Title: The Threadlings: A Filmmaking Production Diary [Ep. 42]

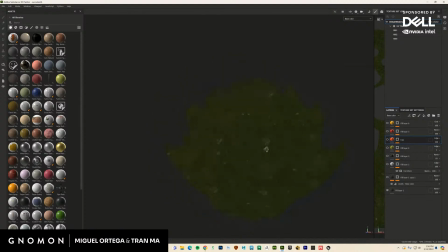Very simple. It's actually swamp water. So like algae water, which I thought was kind of cool. Like you would not think that.
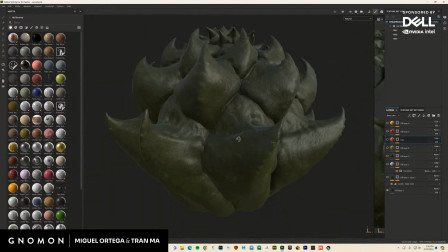That's swamp water. Yeah, it's algae water, like just algae build up on the, I don't know, whatever it is. But it really works. So it felt right away like a cactus. It does.
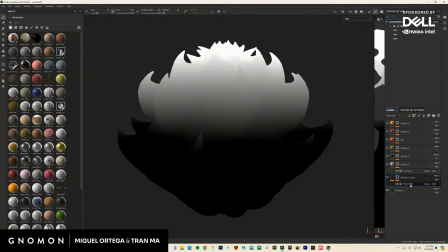I didn't know that's what you used. Yeah, so then what I did is I used the mask editor and using, which one is it? The position map Uh-huh. to basically ramp it up on Y. So that's going to give it the coloration change. So let's go back to that.
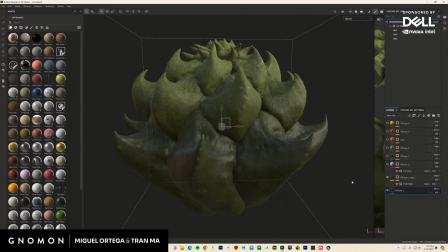It's going slow because I have a bunch of stuff open. But you can see here, it just gives the top a brighter color.
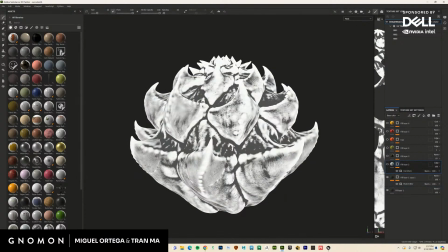I use the curvature here to pull out the values of these things so that they're brighter. I could probably adjust this a little bit more, but let's just take a look at what that does. So again, nothing fancy.
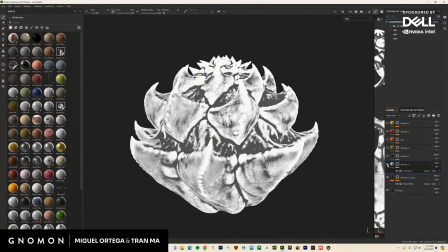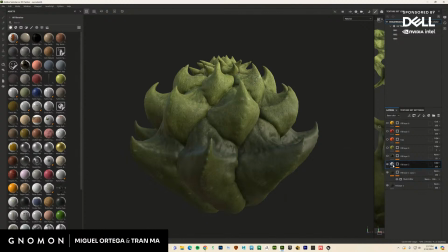Let's take a quick look. Sorry for the delay. So that gives it more shape. Definitely makes a big difference. And if you don't see it there, you could definitely see it on the base color. Like when I turn that on and off, it really gives it some form. Probably could have blurred this a little bit, but it's fine.
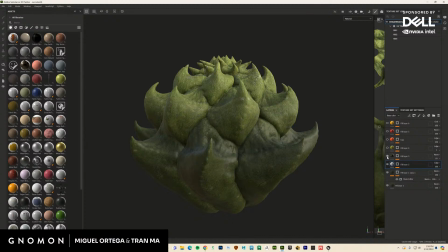So let's take a look at that. This is one that I ended up deleting, but I'll just show it anyway, which is just more shading in the cracks.
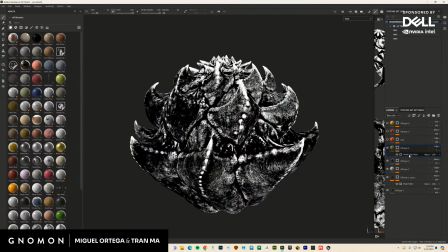Let's take a look at this one. So this is just using the metal edge just to pick up all of these highlights here.
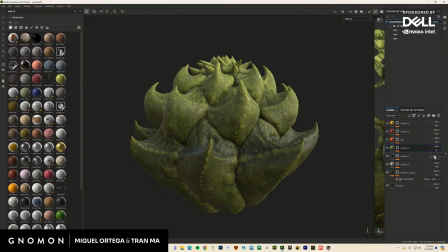I could pull this up just to really show. But it started looking a little too contrived when I do that, so I made it very subtle. But again, it's about bringing out the detail in the model. So that, and then
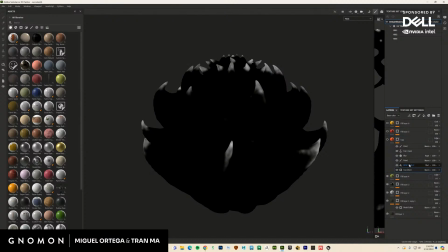here you could see this is using the curvature. Let's just go through this. So using the curvature to get this, it was cool. It was picking up all the points, but it was creating all kinds of other areas that didn't look so good.
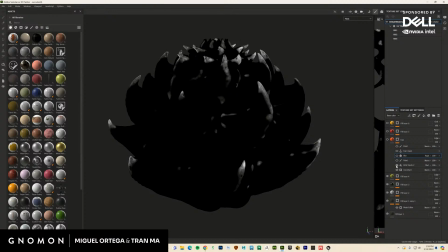So I broke that up with black and white spots, and then I used a paint layer to clean up all the areas that don't work well. I blurred everything. Tran showed me how to use anchors, which I forgot because I don't texture all the time. Hence why the layer is called Tran.
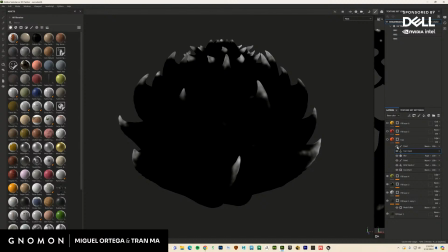And then paint was just to pick up little areas that just needed a little bit more love, and that gave us this here.
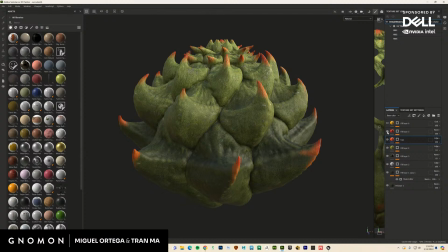And then the anchor was so that the tips were a brighter red, which looks pretty cool.
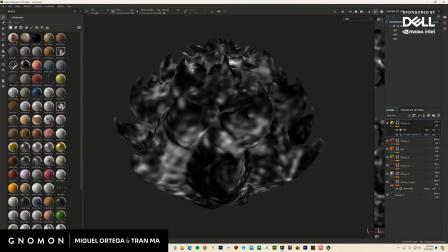And lastly, there's this like yellow breakup, kind of just giving some coloration
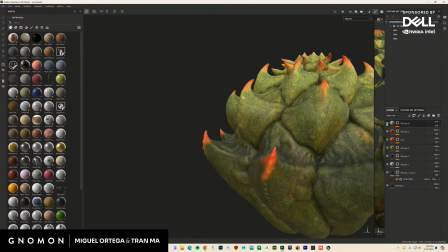to it. Actually does makes a big difference. You can see it's subtle, yet it's not subtle at all.
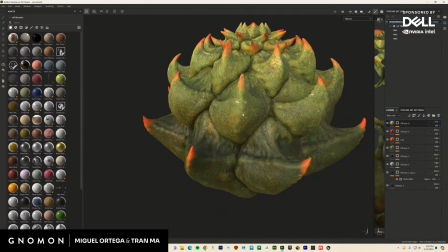So there's certain things that
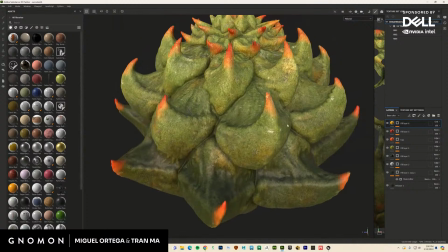probably want to fix. No, that's actually in the texture. Okay, so that's fine. But I like that it looks like imperfect.
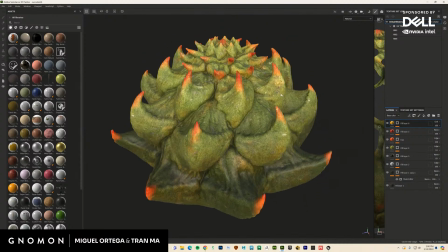It looks like when you look at a lot of cactuses up close, you're like, oh, there's this little imperfection here and there.
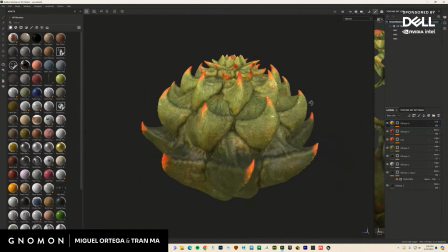So it worked out. It worked out well. Once I had all of that, I was able to just select all of this stuff, group it, and turn this into a smart material.